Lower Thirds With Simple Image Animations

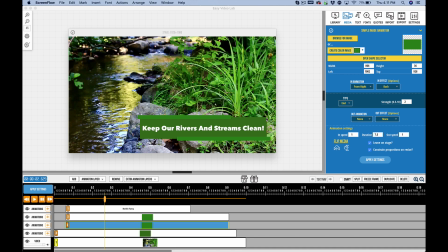0:00 In this video, I want to continue the series on making lower thirds with Easy Video Lab 2. We're in 2.0.11 right now, and I've created this very simple lower third animation here with the simple image animation. It was originally it was called simple animation. And so really this is a very basic animation.
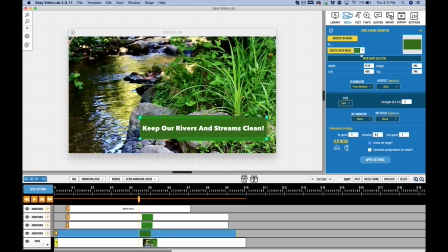0:19 All I did was I created a rectangle using our built-in shapes, turned off the leaf constraint proportions on resize, and sized it to get this nice rectangle here. And then I did another one here, another one with a different size. I could have duplicated it, I didn't think of that.
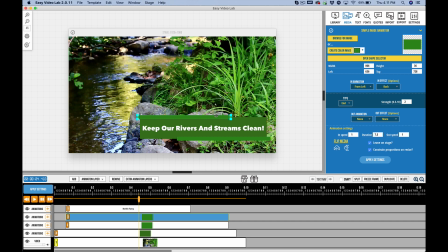0:34 I did create a new one and resized it, and then I duplicated that to create this one, and all I did was I just changed it. This one's from the left, and I just changed this one to coming from the right and repositioned it.
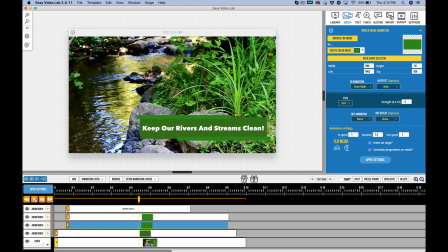0:46 So it's pretty quick and easy thing here, and it's something that you can easily duplicate either with the rectangle shape or some of the other shapes as well. But I want to kind of go a little bit deeper since that was so easy and so quick to articulate. Let me point out that a couple other things that for lower thirds.
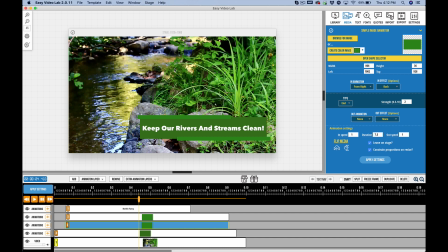1:05 One of the things that I'm doing here, I've got a nature scene, and so I don't want something that looks out of place or unnatural. It would be just counterintuitive for this particular scene. So I needed it to feel natural.
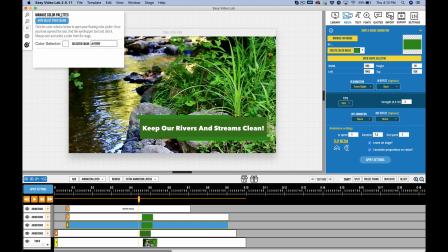1:17 And so what helps me accomplish that is using the Manage Color Palette feature and auto-selecting colors based on this color here.
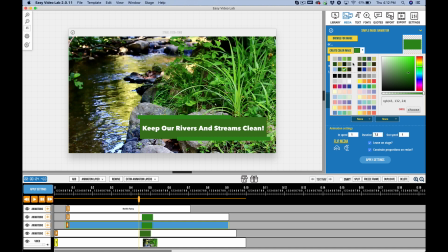1:24 This scene, this video, and you can see it's created some colors, and I used some colors that would feel natural inside of this.
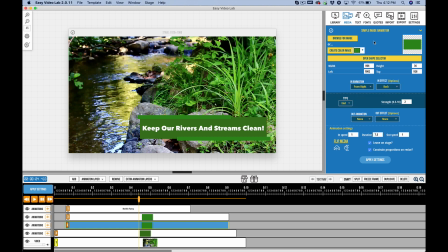1:30 And so you always want to, there's subconsciously, if you had some weird colors that didn't fit, people wouldn't just, normally they wouldn't notice, but it would subconsciously bother them, and that's enough to distract your users.
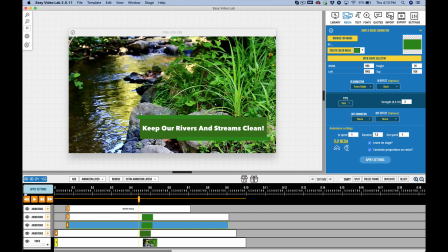1:43 You don't want to do that. Another thing that I do here is I've got this where it's animating in but not animating out. And the thing about that is, this is different video. People will tell you different things, but in my opinion, you want an animation to call attention to the text area.
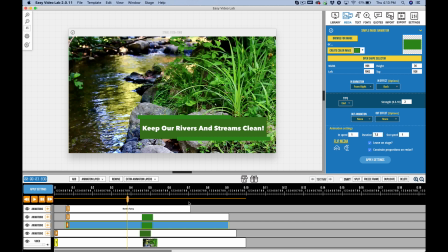2:00 That's good. And then you want the text message to last as long as it can so that they can get the message. You want to edit this down as much as you can and so forth. And I would rather not have an out animation and continue to have my message there, because calling attention to it at the beginning is great.
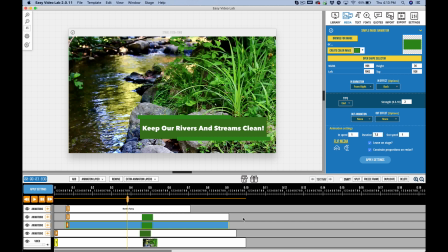2:19 Calling attention to when it's leaving is really, there's not as much value. I'd rather go ahead and abruptly go from that scene to the next scene. We see that all the time on videos and commercials and so forth. So it never bugs us.
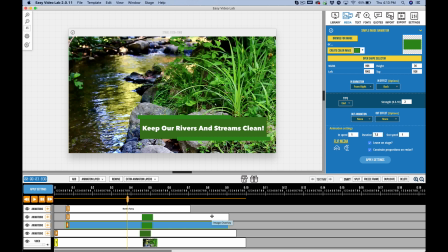2:32 When I see a transition, a lot of the times I'm either feeling like it's a little bit unprofessional because there's no purpose in it, or it's not fitting a theme. Whenever it fits a theme, it's great, and if it's bolstering the animation.
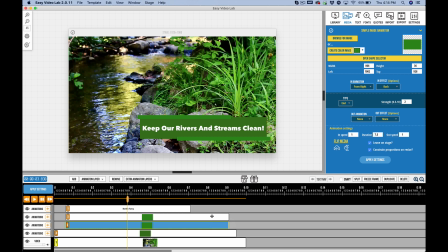2:46 But if it's really just there because you had the effect and you went ahead and used it for no good purpose, that's not. I don't like to do that. So I like to have purpose behind my decisions when I'm making videos, and I just thought I would go ahead and articulate that I like to not have an animation most of the time when I'm doing lower thirds,
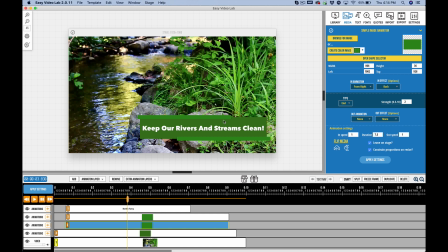3:05 because there's no good reason to call attention to it leaving, and I'd rather have that message there for a little while longer. So that's using the simple image animation to create lower thirds inside of Easy Video Lab 2.